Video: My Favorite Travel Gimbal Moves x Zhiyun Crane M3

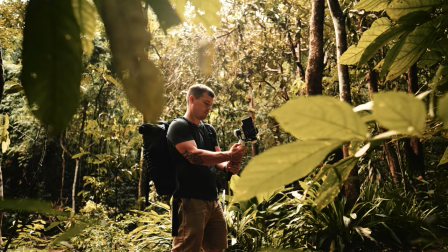(0:00)
What's up? Today I have seven gimbal shots for you with the Zhiyun Crane M3 and if you watched my review video a few weeks ago about this gimbal you
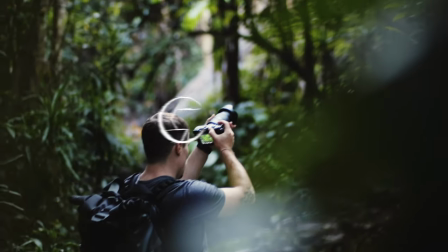(0:07)
probably know that I did not really use gimbals before I shot everything handheld because bringing gimbals was always a bit too much to carry around but
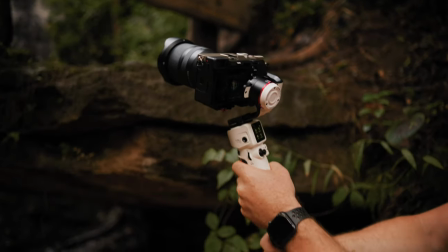(0:15)
that has changed with this gimbal so I want to focus this video really on shots where I need to bring a gimbal for to make it worth it. So I would say let's get started. Okay our first shot where we need a gimbal is if we want camera movement in different directions at the same time.
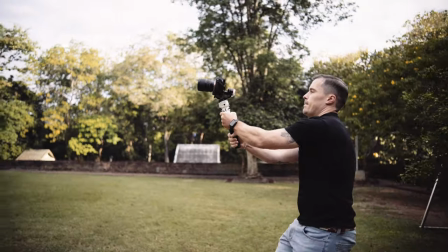(0:32)
So for example here I want to walk forward but at the same time I want to move the camera up.
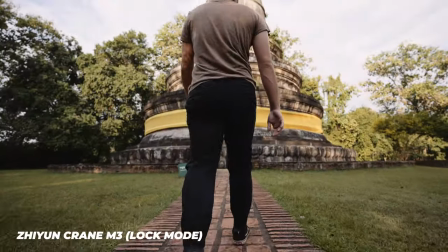(0:38)
We'll do that later with Daniel but I want to show you now what I mean here exactly because
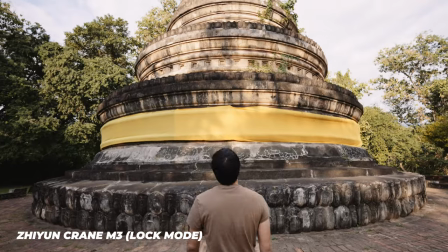(0:42)
if I would try to do that handheld that would be impossible to get a shot like that.
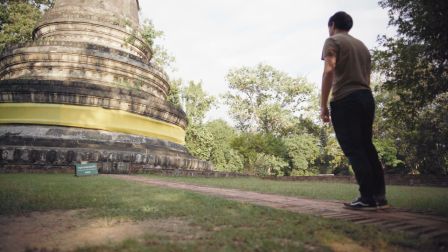(0:47)
So let's get everything set up here and if you want to get a shot like that it's good to
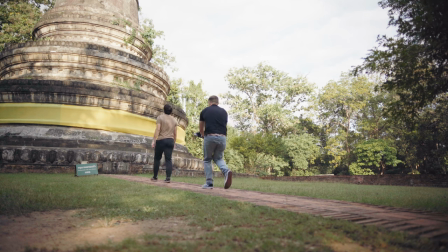(0:52)
have it in lock mode because then your gimbal doesn't go to the left or right. So as you could see this is actually a really easy shot. You just have to walk forward and move the camera up but it would be really hard to get it without a gimbal.
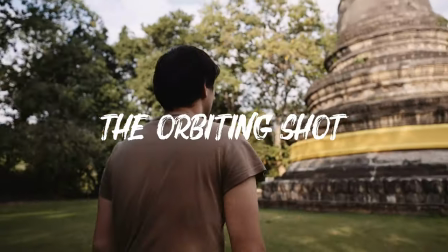(1:06)
The Crane M3 is great because you can always bring it, it's lightweight. And our next shot is the orbiting shot. So that's when you're walking around your subject and we actually did this shot in the review video of
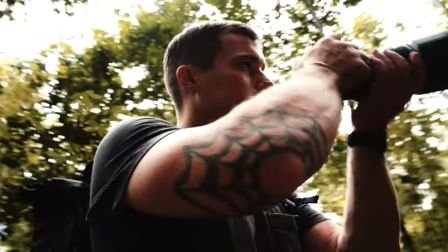(1:20)
the Crane M3 that Daniel walked around me and we had this nice transition via my back there.
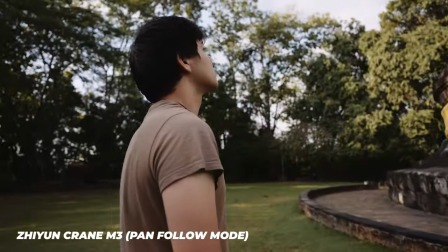(1:26)
I really like this shot because you get this parallax effect where your subject stays where it is but the background moves fast around it. Looks pretty cool and there are two ways to get this shot.
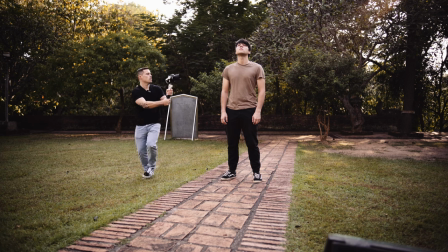(1:36)
The first one is a bit easier where your subject just stands still in the middle and you can also do it while your subject person is walking and both shots are great to show a lot of the surrounding part and to make this shot really nice it's always good to point the camera
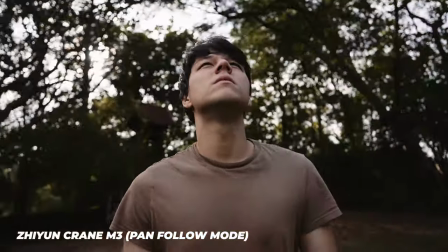(1:52)
up a little bit like you can see now and film from the bottom that makes your character look bigger and instead of using that 17 millimeters that I had before you're like super wide angle I use only 24 millimeters here but you can also zoom in even more when you want to get shots like that because that puts even more emphasis on your subject and it makes the background move even faster. and another really cool thing that you can do with gimbals is to shoot hyperlapses but i don't mean the hyperlapses that you saw oftentimes in other videos where you shoot single photos this is what i usually do for timelapses for example to get more quality but here i want to shoot actual video while i'm getting my hyperlapse and i actually shoot it now in 4k 60 you can also choose 120 frames per second or so because you can also combine slow motion or speed ramping with hyperlapses.
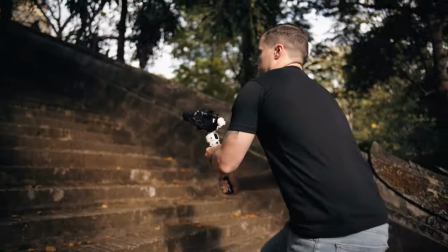(2:44)
So here what I want to do is I will walk up the stairs to the way to the temple and then when the temple gets in the frame I want to speed ramp it
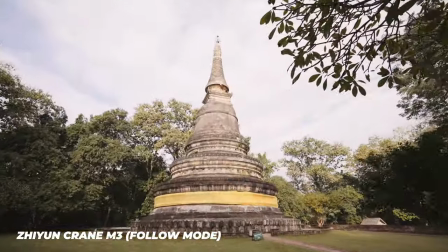(2:52)
to slow motion so that I have a nice emphasis on the temple there and I use the follow mode here so the camera really moves in every direction where I move the gimbal but it makes the movement smoother. It's actually good to film wide angle here because we have the stairs with the rails to the left and right and a super wide angle lens helps with that, it emphasizes the motion.
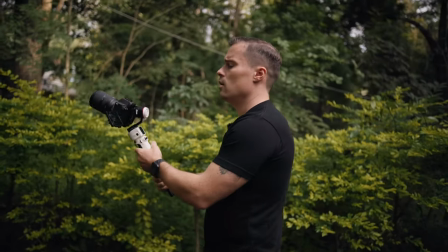(3:13)
Yeah, I will also start a bit earlier now, when I have the nice dragons in the shot here too. Yeah, shot looks good.
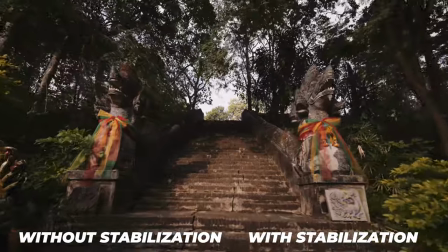(3:20)
Probably have to add a little bit of post stabilization, because even with the gimbal and all the stairs, sometimes you get a little bit of shake, and then when you hyperlapse it up, it can cause some jitters, so also add stabilization there. That's good. I love shots like that. They definitely use 60 frames per second, 120 frames per second, so then you can combine this hyperlapse effect with speed ramping. Really love that. Okay our next shot is actually not really a shot it's more an enhancement of a roll because just standing somewhere while you're talking into the camera or sitting somewhere it's usually a bit boring and you can pep that up by using a gimbal and make one person walk back in front of you.
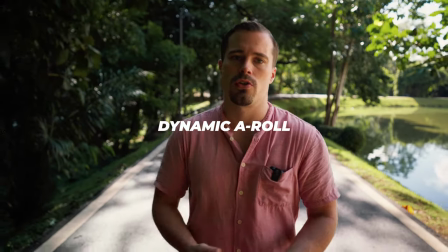(3:57)
Just actually what we did in the review video of the Giant Crane M3 as well. There Daniel walked backwards for like two minutes filming me.